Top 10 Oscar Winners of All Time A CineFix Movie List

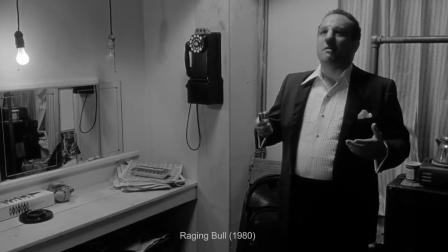Though I'd much... Though I'd rather hear you cheer when you dealt with one of them.
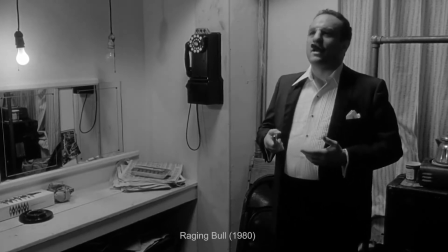Though I'd rather hear you cheer when I delve into Shakespeare. A horse, a horse, my kingdom for a horse.
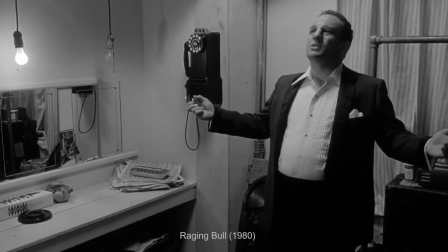I haven't had a winner in six months.
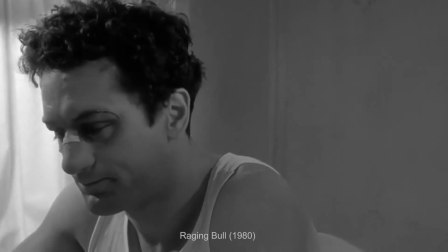Much like Monique's turn in Precious, De Niro's most impressive award win finds the fragility behind cruelty and lays it bare and vulnerable for display.
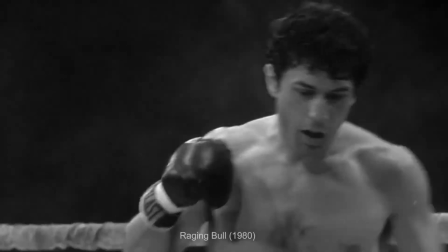The cool, collected, violent, tough guy carapace that has so marked De Niro's career is nothing but a flimsy
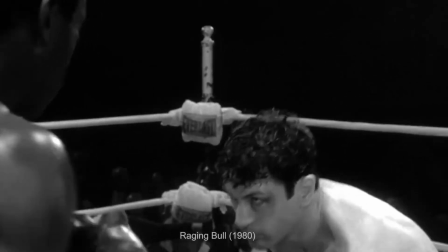shell in Scorsese's portrait of toxic masculinity before anyone had even heard of the concept.
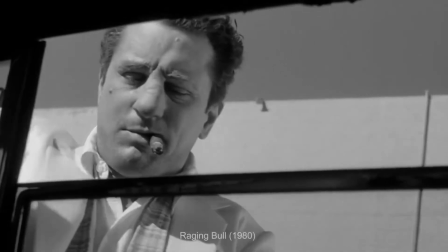Jealous, paranoid, vengeful, and also somehow simultaneously pathetic and sympathetic, there was also a transformative aspect to De Niro's performance.
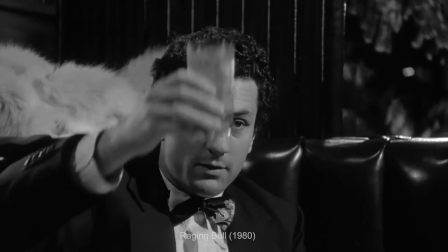And God does the Academy love to award actor transformations.
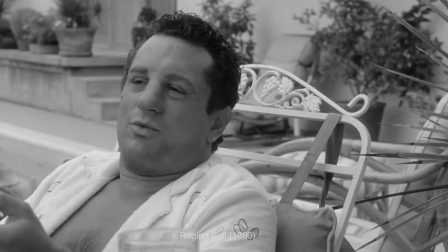So, on top of his veritable acting clinic, De Niro also portrayed La Mata in two very different shapes.
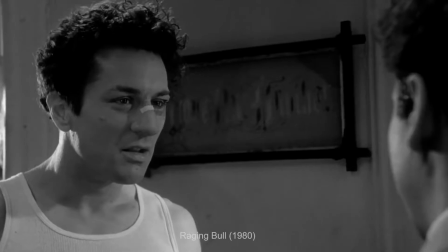First, in fine fighting form, and then way, way out of it. Raging Bull shows a range and a bravery in De Niro that stands out both in his body of work,
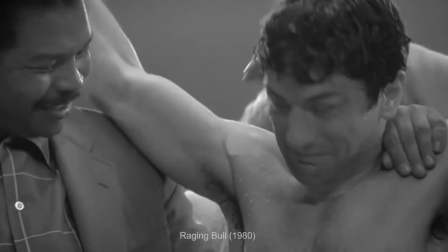and admits the work of all the actors who have ever stood on stage to accept a golden statue.
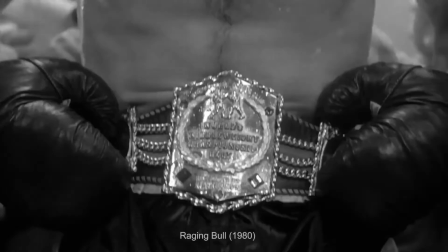So, for all that, plus a shapeshift, we can't help but admire it most.
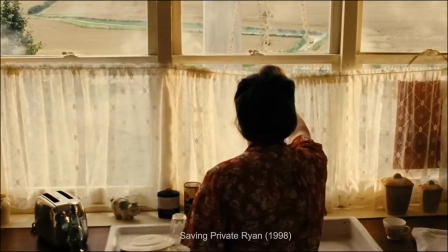Returning to the crafts, next up we're looking at cinematography. And here, the criteria isn't just what's the absolute prettiest, although it sure helps,
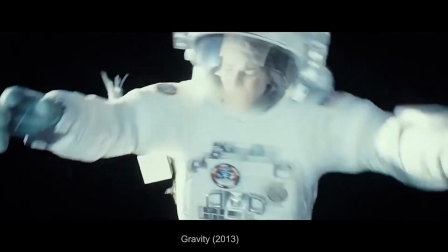but what combination of camera work and lighting best served the story.
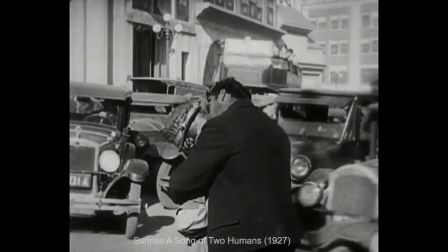From Charles Rosher's revolutionary dynamism in Sunrise, A Song of Two Humans, to Robert Krasker's film noir cant in The Third Man.
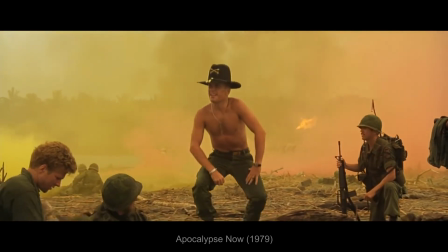Vittorio Storaro created the feeling of psychedelic madness in Vietnam for Apocalypse Now,
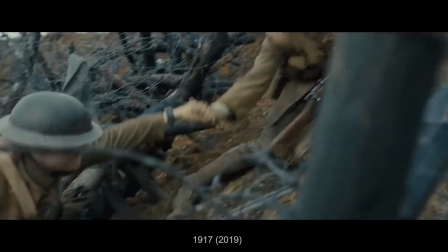while Roger Deakins created the photographic effect of Not Enough Time in 1917.
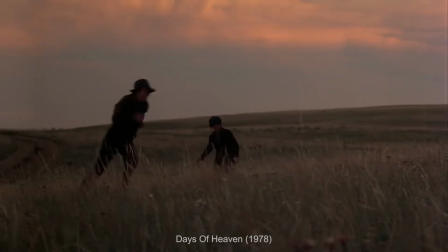Nestor Almendros and Haskell Wexler captured beautiful frontier Americana for Days of Heaven,
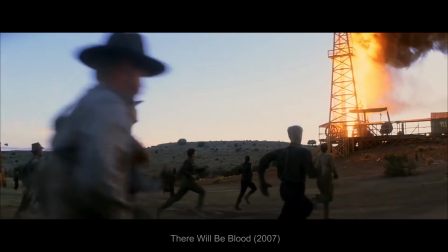while Robert Ellsworth rendered those same expanses dangerous and foreboding.
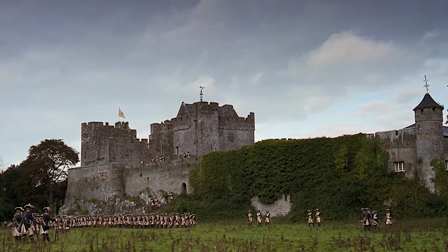But we think the Academy got it most right in 1976 when they awarded John
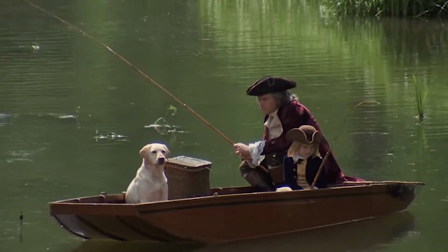Alcott the Oscar for Best Cinematography for his work with Stanley Kubrick on Barry Linden.
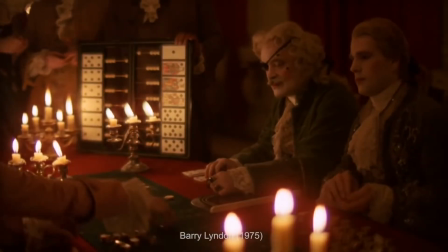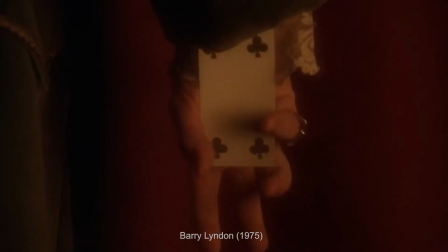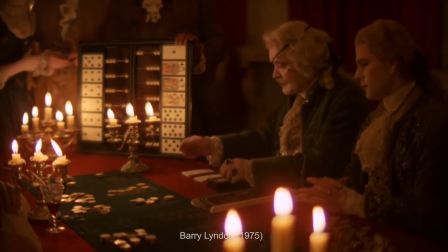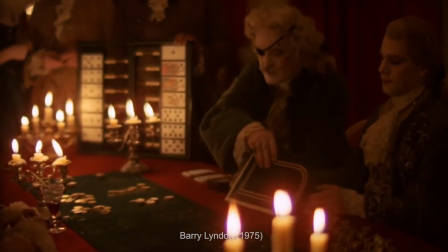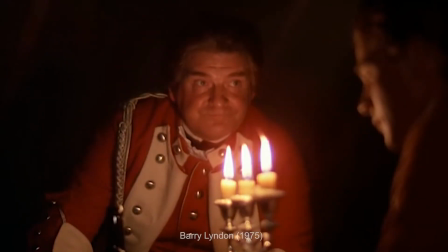Soft bleary-eyed, candlelit, immaculately composed and inspired by the Dutch masters,
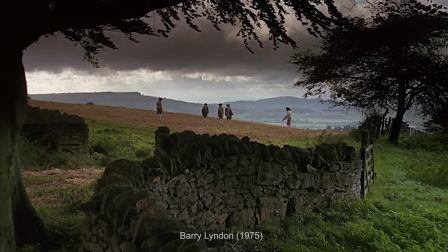Barry Linden's cinematography combines the techniques of the Renaissance with the most cutting-edge camera technology of the era.
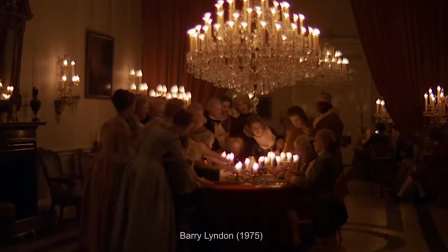It is perhaps most famous for lighting some scenes exclusively by candlelight,
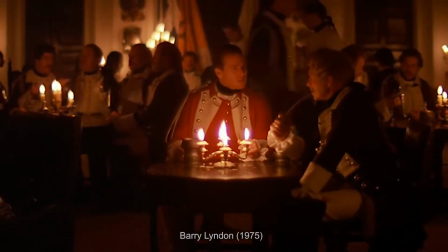made possible by ultra-fast NASA lenses from the Apollo program loaned to Kubrick in exchange, presumably, for his underrated work on the moon landing.
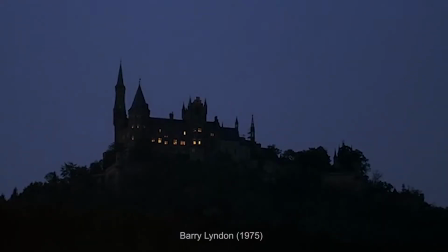The result is like a three-hour-long living painting.
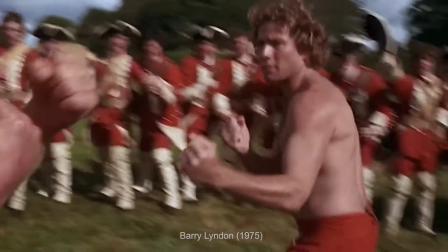The film looks and feels like no other, utterly unique in its flavor, with a palette perfectly evoking the sense of the period.
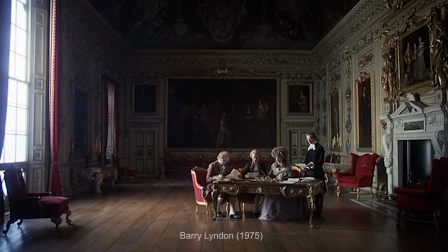That, when combined with the astonishing composition of museum-like tableaus that appear nonstop throughout the film,
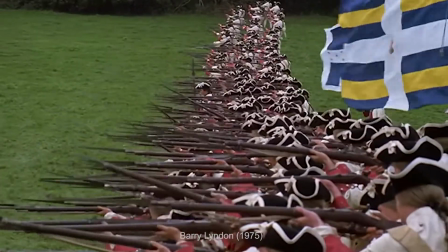gives the story a sense of historical legend practically dripping from every frame.
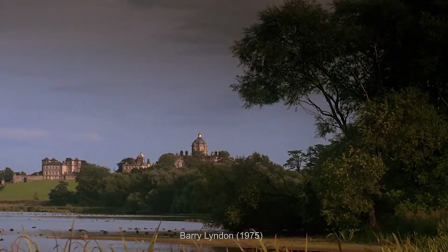So, yeah, it looks pretty goddamn good.
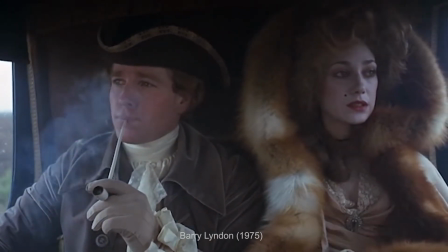And in the annals of all the films to have received Hollywood's highest honors for beauty, we think Barry Lyndon stands out as the brightest among them.
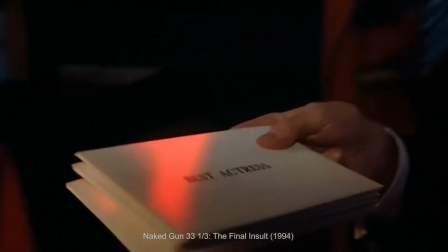For our last performance category on this list, we have our favorite Best Actress winner.
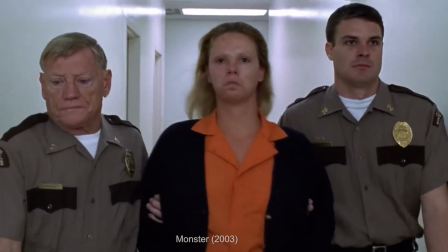And our favorites here include Charlize Theron, completely transformed and bringing humanity to a monster.
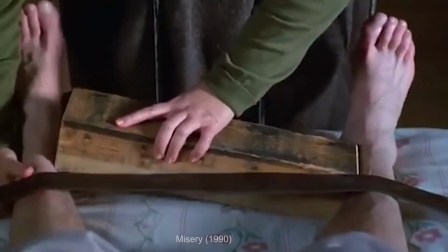Kathy Bates, impossible to look away from while unraveling from super fan into a villain.
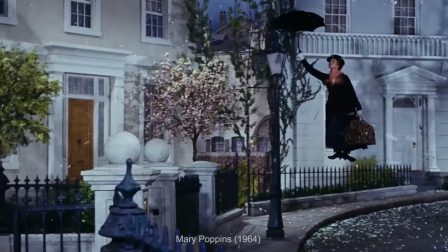Holly Hunter spellbinding without a single word in the piano. Julie Andrews, an icon of all of our childhoods in Mary Poppins.
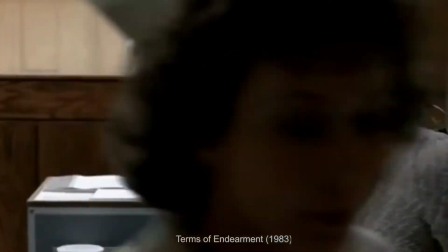Shirley MacLaine moving effortlessly between humor and melodrama without sacrificing a shred of realism.
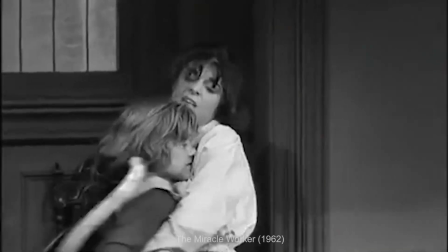Anne Bancroft in The Miracle Worker. Cate Blanchett in Blue Jasmine.